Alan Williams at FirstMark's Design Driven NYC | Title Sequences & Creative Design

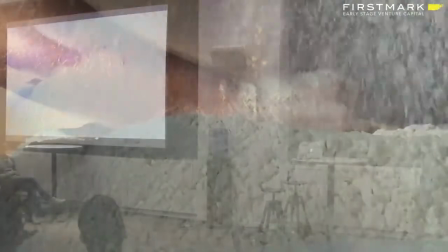11:43 So this was the test that I did that night, and I take it back to the computer, and I look at it, and I'm like, wow,
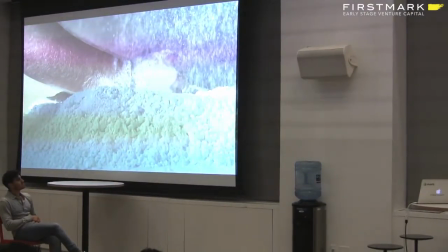11:49 there's something bizarre, there's something interesting about this idea of using particles,
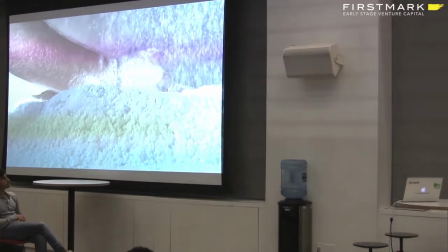11:55 and using this different types of material as a way to represent vibration, right?
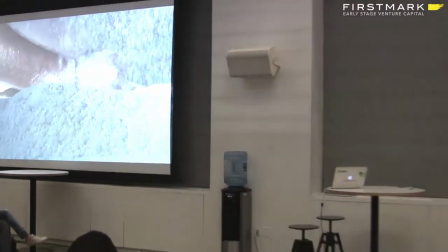12:00 So that was a huge thing. So I get on the phone after I'm having this weird idea from intuition. I say, John, he's our EP at the company. I said, I want to buy 120 pounds of flour. I want to buy a tarp. I want to tarp off the whole section of your pristine office space. And I want to baptize somebody in a sea of vibration. And there was a pause. And he said, I'll give you a hundred bucks. You better clean it up. And that for me was like, that just goes and testifies to this idea of the type of people that I work with. They're very innovative and open thinkers. But guys, there's been so many times in the design process for me where I will have an idea like this, it'll come to mind, and I'll totally decide to just go looking and researching for references or hire some CG guy to make particles.
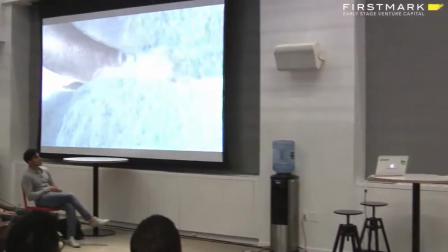12:44 And at the end of the day, this is what happened. This ended up being this next video. This is an editor friend of mine, Nate Bueschnick.
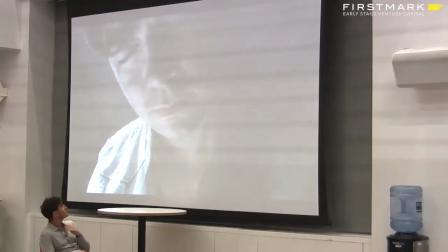12:52 He's amazing. And I used him. He just came and showed up. and this helped us ultimately win the pitch with HBO. This portion.
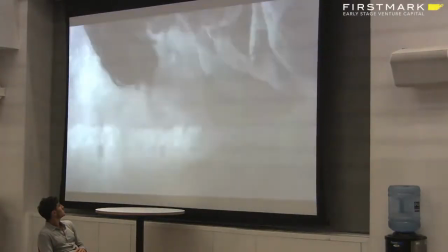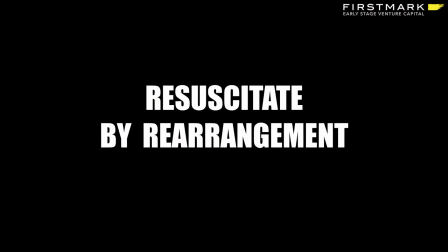13:12 Sorry, there's a bit of audio playback. That was shot on my iPhone, literally Trader Joe's, 12 bags of flour, and a $30 tarp. And those became the interstitials within the sequence that made them start to understand that you can look at vibrations, and you can look at this music scene in a different way, which takes me to my next point. The way you resuscitate a tired, bored audience or whoever, whether it's watching television or walking down the road, the way you resuscitate them, the way I've found to be most successful is in the way we abstract and rearrange things. The things in life like a breakup or divorce or death or rock music, and you look at it and you twist it and you turn it and you repackage it in a way that they see it for the first time. They see it in a fresh way. You wake them up. And so I would say in our design process,
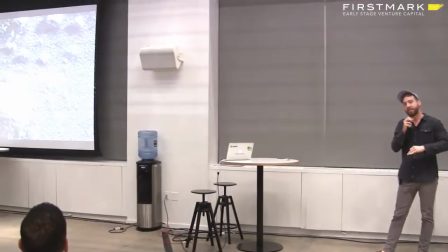14:03 always try to look for those opportunities to take something that's familiar and show it in a new and a fresh way.
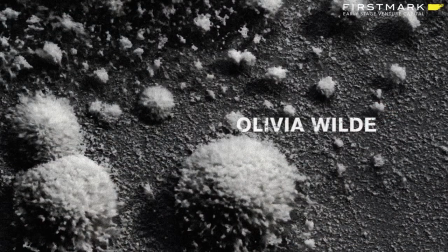14:09 So you get all of these different scenes. We took that idea with flower and we created these microscopic,
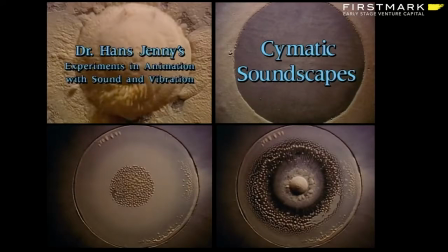14:15 looking at them from a very microscopic level, we found this scientist from the 1970s, which was perfect because we're dealing with the 70s. And he creates these things called cymatics, which is like visual representation of sound.
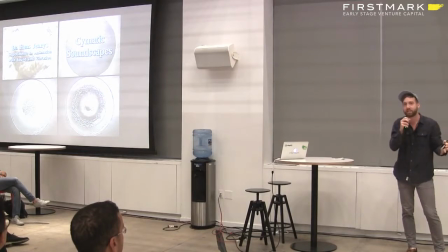14:27 And he just took this apparatus, put a speaker underneath it, and put lycopodium powder on top of it.
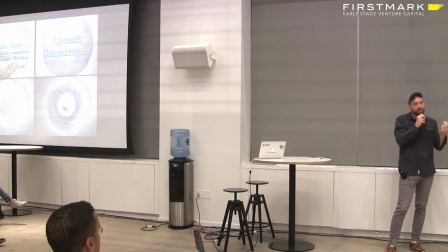14:34 And that's like this really fine stuff that comes from spores, from moss spores.
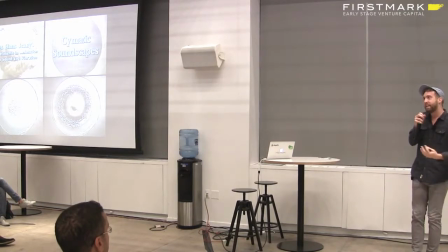14:39 And it's really fine. And when you play music under it, it creates this insane, geometric,
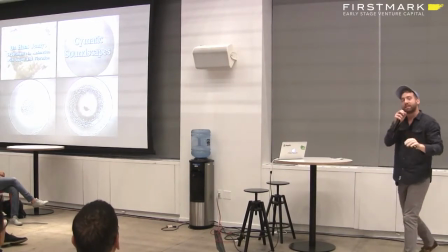14:46 bizarre-looking formations that began to be the building block for us.
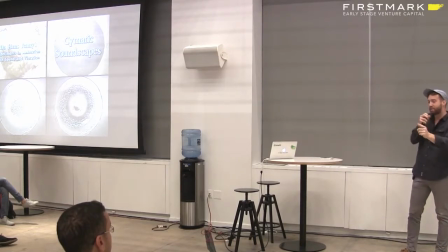14:52 And you see almost like the gestural, you almost see like mosh pits turning around in there.
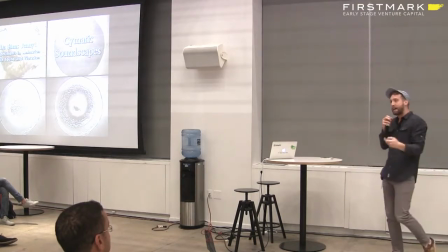14:56 It really started to speak to this idea of what was happening with the distortion pedal and with rock music.
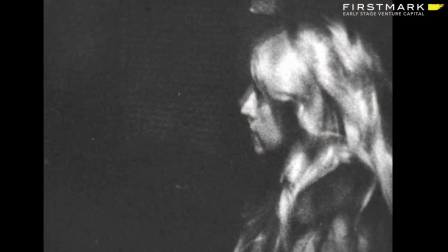15:02 So from there, we decided to think, well, how can we actually change the format of what we're filming? How can we actually make that feel as if it's being deconstructed and falling apart and affected? So we got the Super 8 camera for the pitch.
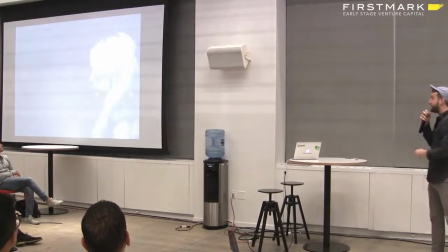15:14 This is our editor, Jessica. And we just went outside in the back alley in New York and just started filming.
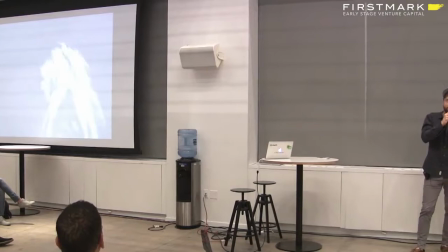15:20 And you start to see how the actual grain is breaking apart, just like with the photocopied posters and typography. that we were using.
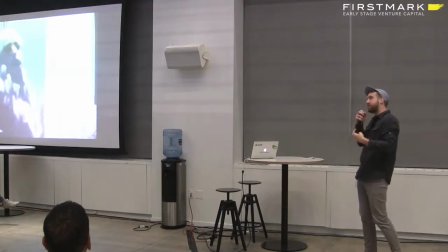15:27 Everything is kind of breaking and deconstructing from the impact of the music itself.
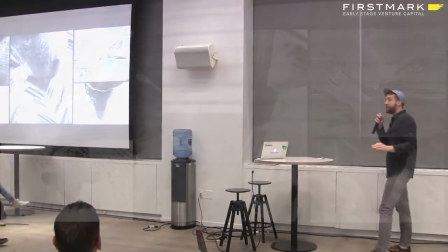15:31 So these were tests that we did, and guys, to the testimony of HBO, because they're such a prestigious network,
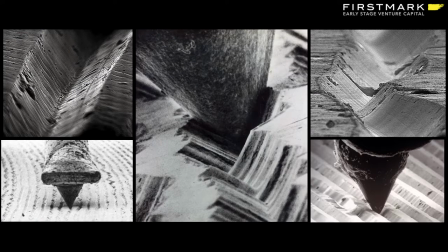15:37 they looked at these tests, and they were like, that's awesome, let's do it. For me, it just testifies to how creative and great they are. HBO also came to us and was like, guys, I know this show is called Vinyl, but how can we represent the record player? And I didn't want to do that initially.